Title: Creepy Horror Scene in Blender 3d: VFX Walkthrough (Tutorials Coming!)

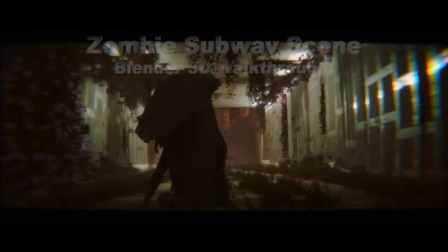(0:11)
What's up guys, this is Brad from Light Architect. In this video I'm going to be doing a 3D scene and compositing walkthrough of our recently uploaded Subway Horror Shot that we have created inside of Blender.
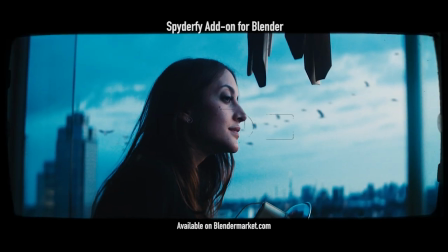(0:20)
As usual, this first 3D walkthrough is not really a tutorial, but more of a quick walkthrough and breakdown going through the basic concepts that we use to create the shot,
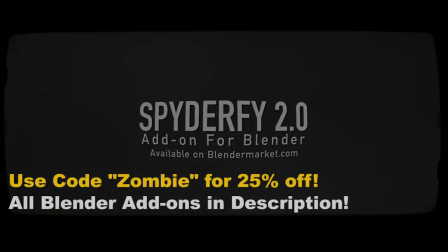(0:28)
so that hopefully you can apply some of the concepts in your own creative endeavors as well. Anyways guys, without further ado, let's get started here.
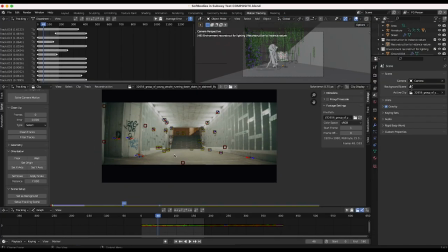(0:35)
The first thing I did for this shot was, of course, 3D track our footage. So this is our live action footage here in the 3D camera tracker inside of Blender.
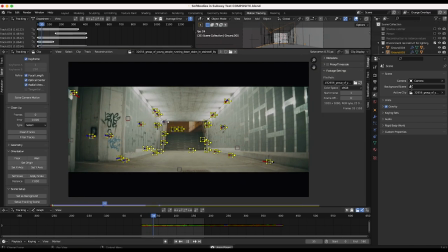(0:43)
And you can see I've just done a very basic camera track of the scene.
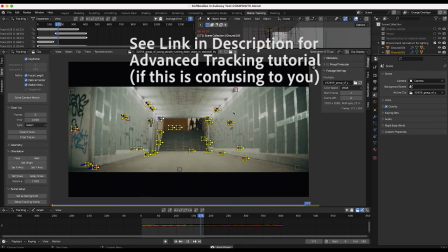(0:45)
Pretty simple camera move, so not too much solve error, 0.75 pixels, which is fairly accurate for a 1080p resolution shot.
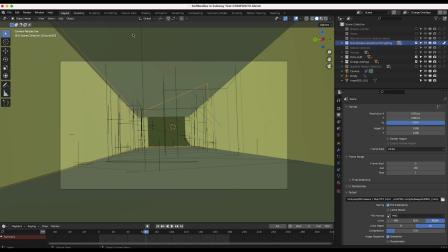(0:52)
So I've 3D tracked our footage here, then I've imported that tracking data onto a 3D camera in our scene here.
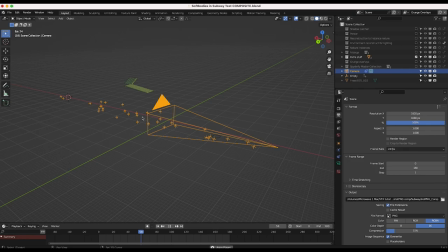(0:57)
So you can see our 3D camera is pushing through Z space, just like our live action camera was moving.
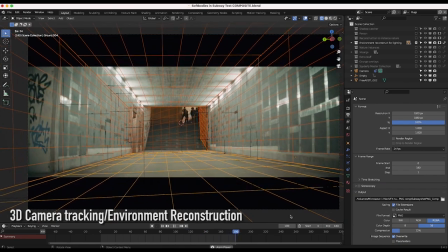(1:02)
So now we can actually reconstruct that environment and have the 3D elements that we're adding to our scene move around
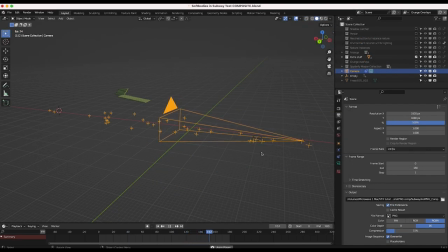(1:08)
as if they're in the shot And as I mentioned before I do have a 3D camera tracking tutorial on this channel So I'll put a link to that in the description below in case you want to learn this concept So I've 3D tracked our camera here after 3D tracking our camera It was then time to create a 3D reconstruction
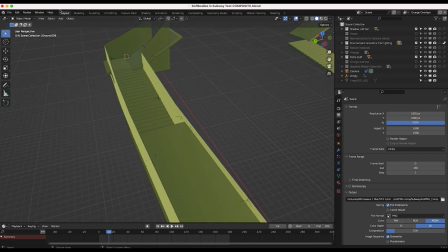(1:21)
of our live-action environment inside of the computer So as you can see here if I go into camera view really quick You can see that
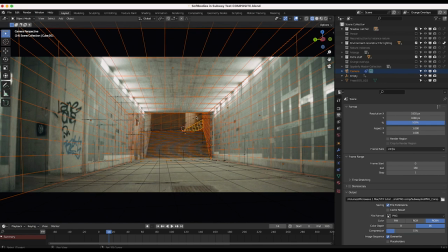(1:27)
I've created some planes in our scene, as well as some steps here in the deep background to mimic our subway steps.
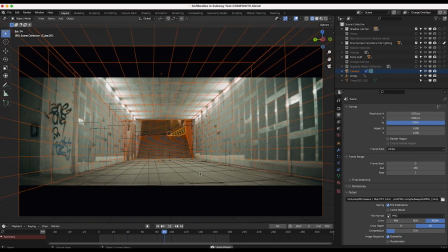(1:33)
And I've just added this geometry where it would be in the live action shot. So you can see I've just, you know, created a nice floor here and, you know, some stairs. And by doing this, we can then reproject the live action shot onto this footage and then emit light via camera projection onto the other 3D elements that we're adding to our scene,
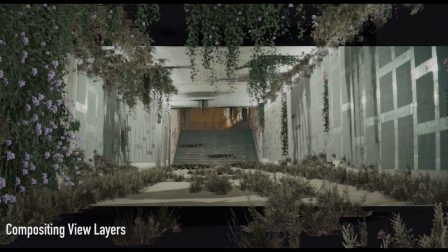(1:49)
as well as instance nature and other grunge elements on this 3D environment reconstruction in order to enhance the shot and give
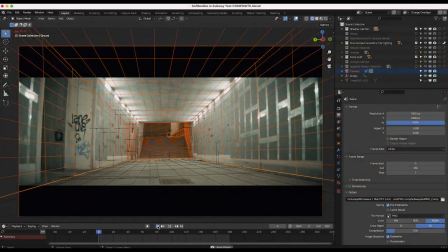(1:55)
it a little bit more of a gritty feel as we desired. So that was the second step here, just recreating the general geometry of our scene.
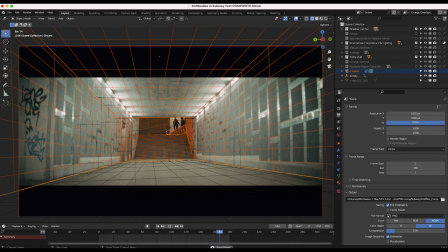(2:01)
And after doing this, you can then add all the fun stuff to the shot. So this is kind of the general process I do for most visual effects shots.
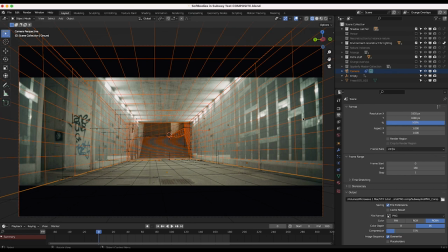(2:08)
When I'm dealing with live action footage, I'll generally 3D track the shot and then reconstruct the environment in some way to get started.
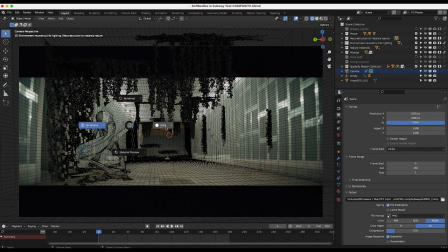(2:15)
After reconstructing the environment of our shot, I then imported some motion capture data from Mixamo.com and added a 3D character into our scene here.
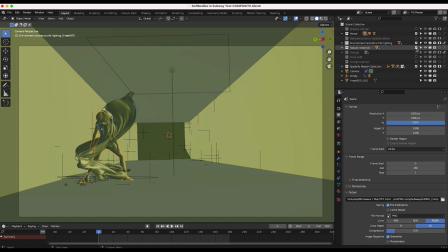(2:23)
Let me just turn off a few of these few layers so we can dial in what we're talking about here a bit. So as you can see here, I have a collection with our person in it.
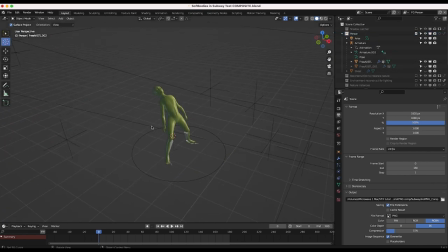(2:30)
I'll just turn off a few of these elements really quick. So after reconstructing the geometry of our scene, I've imported some motion capture data from the Mixamo collection, and I've just deleted a few bones here so that I kind of have this weird distorted looking motion capture information.
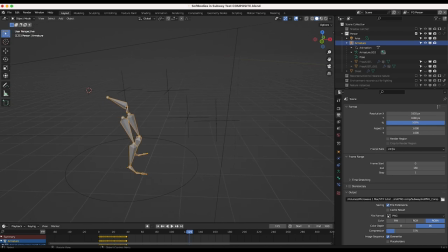(2:44)
So you can see I've deleted some of the top bones here and then I've just kind of distorted kind of the armature where the character's back would be. And then after that I've imported this 3D character model and kind of aligned this to the armature mesh and then parented it to the armature itself using some very basic automatic weights.
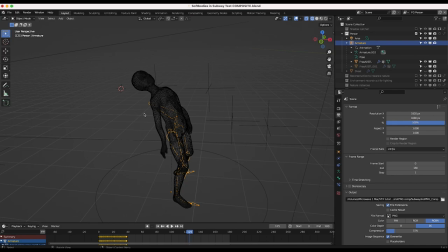(3:01)
And I actually have a tutorial on how you can do that as well. So I'll put a link to that in the description below. but it's a pretty simple effect. Essentially you just import your 3D character model and then import your armature with the animation attached to it and then you shift and select your character model then shift and select your armature,
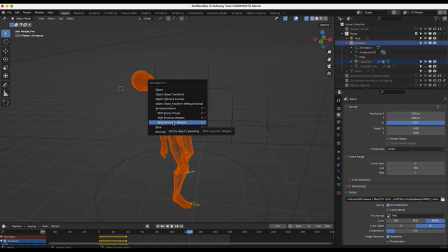(3:17)
ctrl p and then you can add it with automatic weights and then if you do that correctly then your 3D model will follow the general movement of your armature. So that's how I've created this very basic effect and this was the animation that was going to drive the other simulations in our scene. So now that I had this animation data of this character walking through the subway.
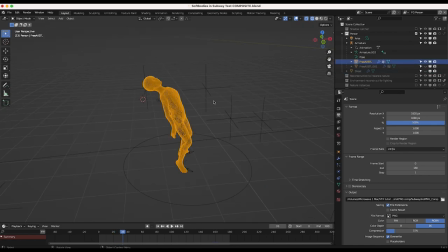(3:35)
I could then add other simulations and attach it and enable collisions to this character that is moving. So for example, we have this sheet here that I've just conveniently overlaid on top of our character.
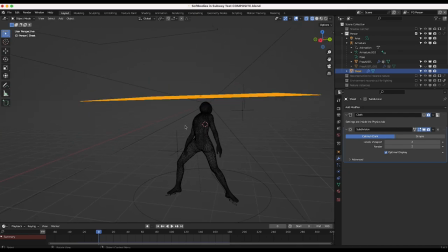(3:47)
You can see if I turn it off here for a second, I've just created a very basic plane here for this cloth simulation. And then I've simulated it falling on top of our character over the course of our timeline.